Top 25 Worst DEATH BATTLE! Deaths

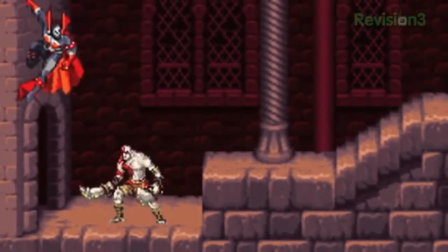Other than that one sort of positive, do I even need to say why this one sucks? It's not hard to grasp, and it's not like there isn't any decent build-up either.
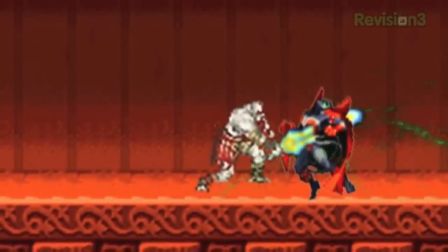When Kratos breaks through the chains, it makes you think, yeah, okay, I can't wait to see where this is going.
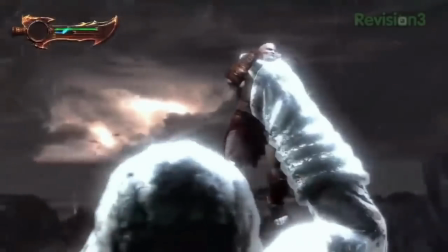Nowhere, apparently. Remember Alucard vs. Spawn? Yeah, why don't we take two supernatural, infamous for being impossible to kill fighters,
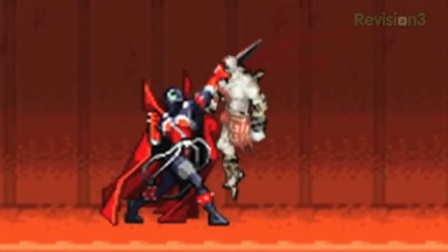and have it end with a little slish and the most tame blood splatter effect that was used in fucking every indie animation back in the day.
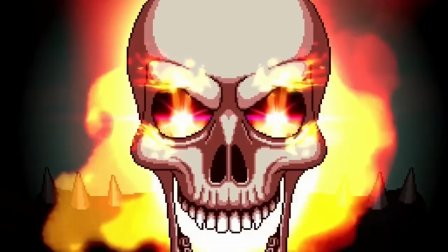Be careful what you wish for, Ghost Rider vs. Spawn enthusiasts. Spawn's just gonna gently pop that cute little skull off and call it a day.
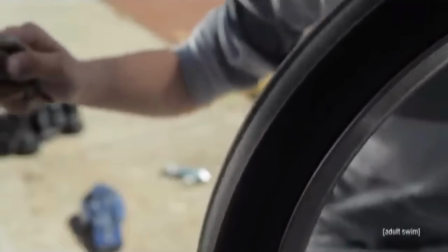Who's there with those?
Seriously, I've seen kids playing with their action figures come up with more brutal deaths.
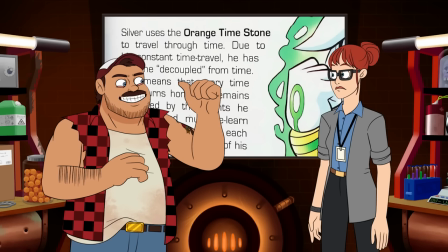Hey, hey, hey! All hope isn't lost, Nate. Boomstick is clearly a diehard Spawn fan.
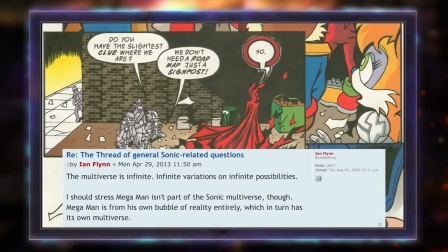I'm sure it'll have some kind of resurgence. That's even sadder, arguably. I mean, what's the last thing Spawn got other than a Mortal Kombat cameo?
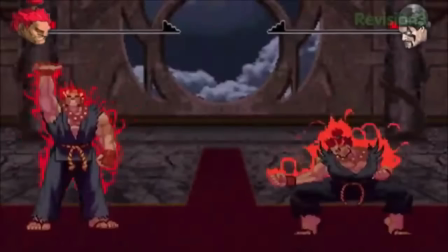An angry video game nerd episode? It's not like this era was incapable of elaborate kills, too.
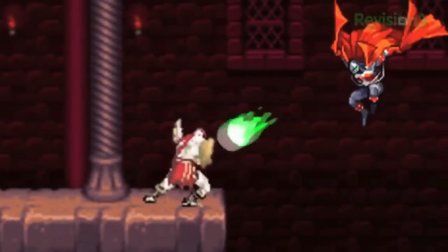I guess what I'm trying to say is that with characters like these, there's a certain amount of expectation when it comes to the violence.
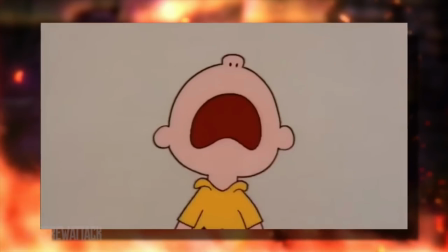So by that logic, our next entry isn't as bad as we thought after all?
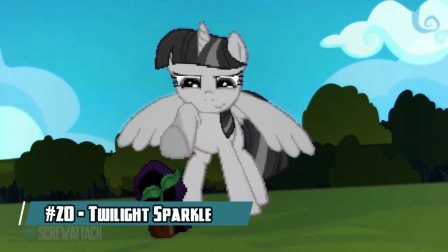I guess we should give some leeway since they intentionally made the death tame in case any little kids who like My Little Pony clicked on it.
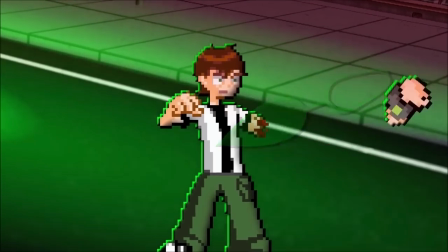But that sentiment is swiftly undercut by Mr. Time-Ha and his boot-stomping shenanigans.
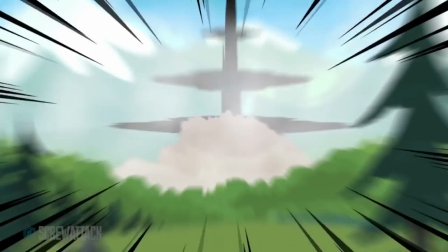Even barring the lack of gore, what exactly happens?
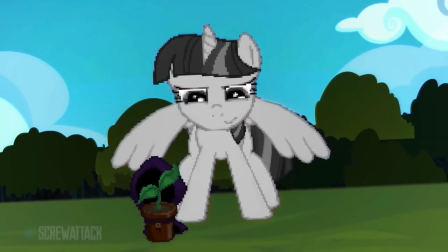Raven gets turned into planting the potted plant, Twilight reads some Twilight, and then she gets bomb-rushed by Raven's soul-self right after delivering one of the most cringy one-liners of the show.
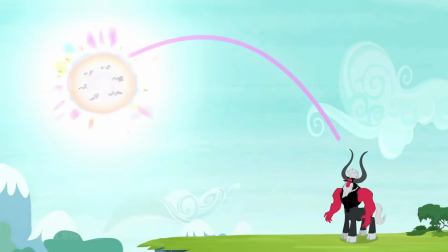And it's not like Twilight is a quipper in her series. She'd be much more likely to deliver a monologue about how anger and hate can't overcome the magic of friendship before technically being proven right.
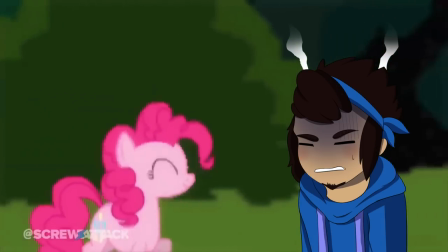Does Raven ever get drinks with her soul self? And I think I could be considered a pretty reliable source for all things pony at this point.
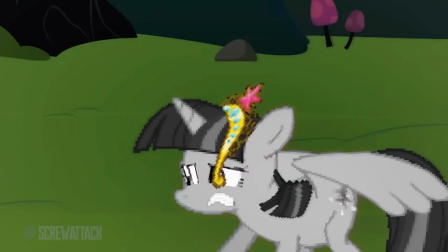As for the real death, I get that it's supposed to be yet another fake out to catch us off guard, but this does that in such a lazy way.
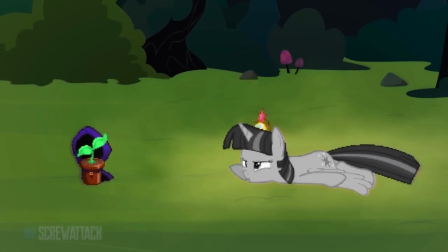It seemed more like the soul self had evaporated from before rather than getting some kind of running head start, making it the kind of shock that feels unearned as well as underwhelming due to the lack of destruction.
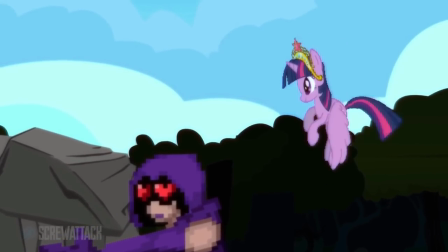I can't bring myself to despise this one, though, since they did a good job making their hacks feel really close and down to the wire.
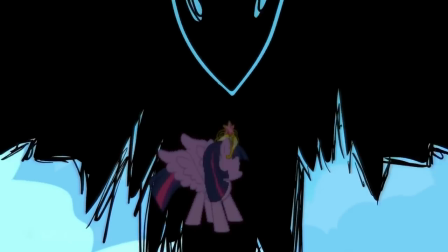And the SoulSelf's design looks genuinely awesome, having every frame being a different drawing. Speaking of every frame being special, it's showing time again. Ooh, good segue, Shafrillas. Movie Palette is a fascinating company that produces artwork for your favorite movies, but what sets them apart is that they're paintings with a secret. While they're unassuming at first glance, the brilliant thing about Movie Palettes is that each one consists of various stripes of colors that are carefully chosen by a talented team of artists.
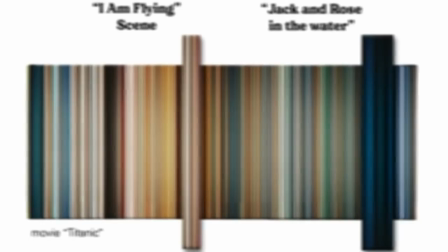And every stripe represents a color of a particular scene from that movie.
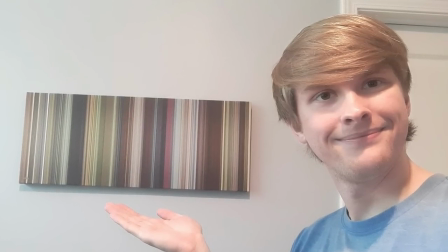You can get your canvas with a satin matte finish at a 0.75 inch depth or a chemically perfect gloss finish at a 1.25 inch depth.
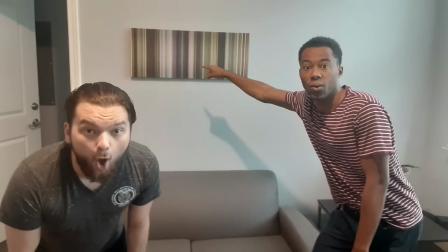It also fits neatly into any interior and is simply really nice to look at. They're guaranteed to last for years thanks to the high quality materials and the most up-to-date printing technology. Click the link in the description below to head on over to Movie Palette's website and enter the promo code CARIC15 to get 15% off your first product.
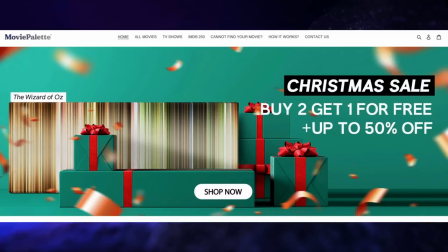There is a vast library of movies to choose from, such as comedies, thrillers, action, drama, and more. And even if they somehow don't have the movie you're looking for, all you have to do is tell them the name and year of the movie you want, and they'll create a custom movie palette just for you.
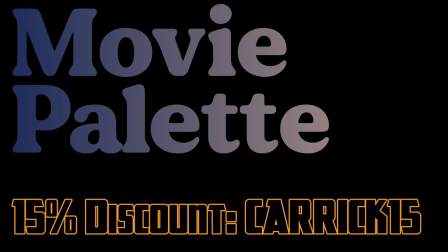Again, that's C-A-R-R-I-C-K-1-5 if you want to get 15% off your first product. It's a great way to support the channel, and perfect for those who are looking for an original gift with sentimental value.
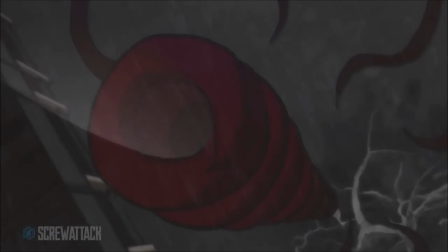Enjoy your painting with a secret today. What can I say? I'm a sucker for whenever the show goes the hand-drawn route.
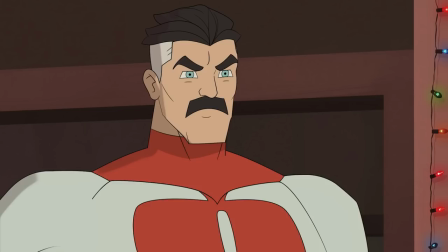It makes me feel giddy, especially given how rare the fully hand-drawn fights are. But as much as I praised a few of them in the best list, that doesn't mean they're all winners.
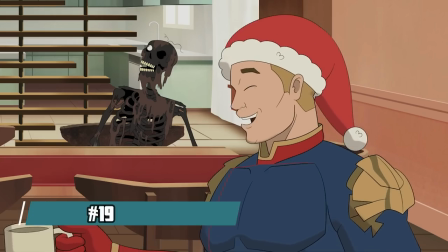Gase in point.
Die already! You first.
While I don't agree with them, I can see where people who find Omni-Man vs. Homelander 2 short are coming from.
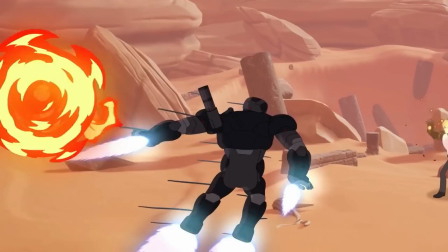But this episode has a bad case of dragging things out, mostly towards the end of the fight with the beam struggle.
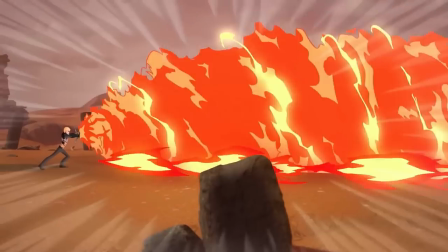They did not need to make Genos use the same move four consecutive times to get the point across. And why is Rogue standing still in the first place?
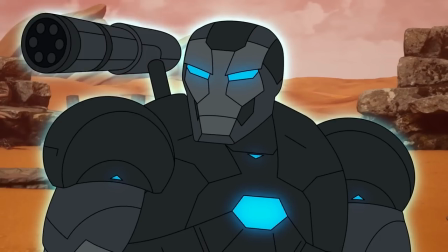Just walk through the goop. You're intangible, my dude. This episode also suffers from MCU-itis.
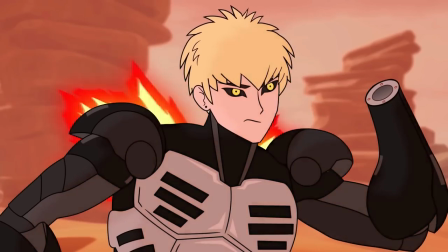Fitting in this case, I guess. Where it doesn't know when to shut the fuck up.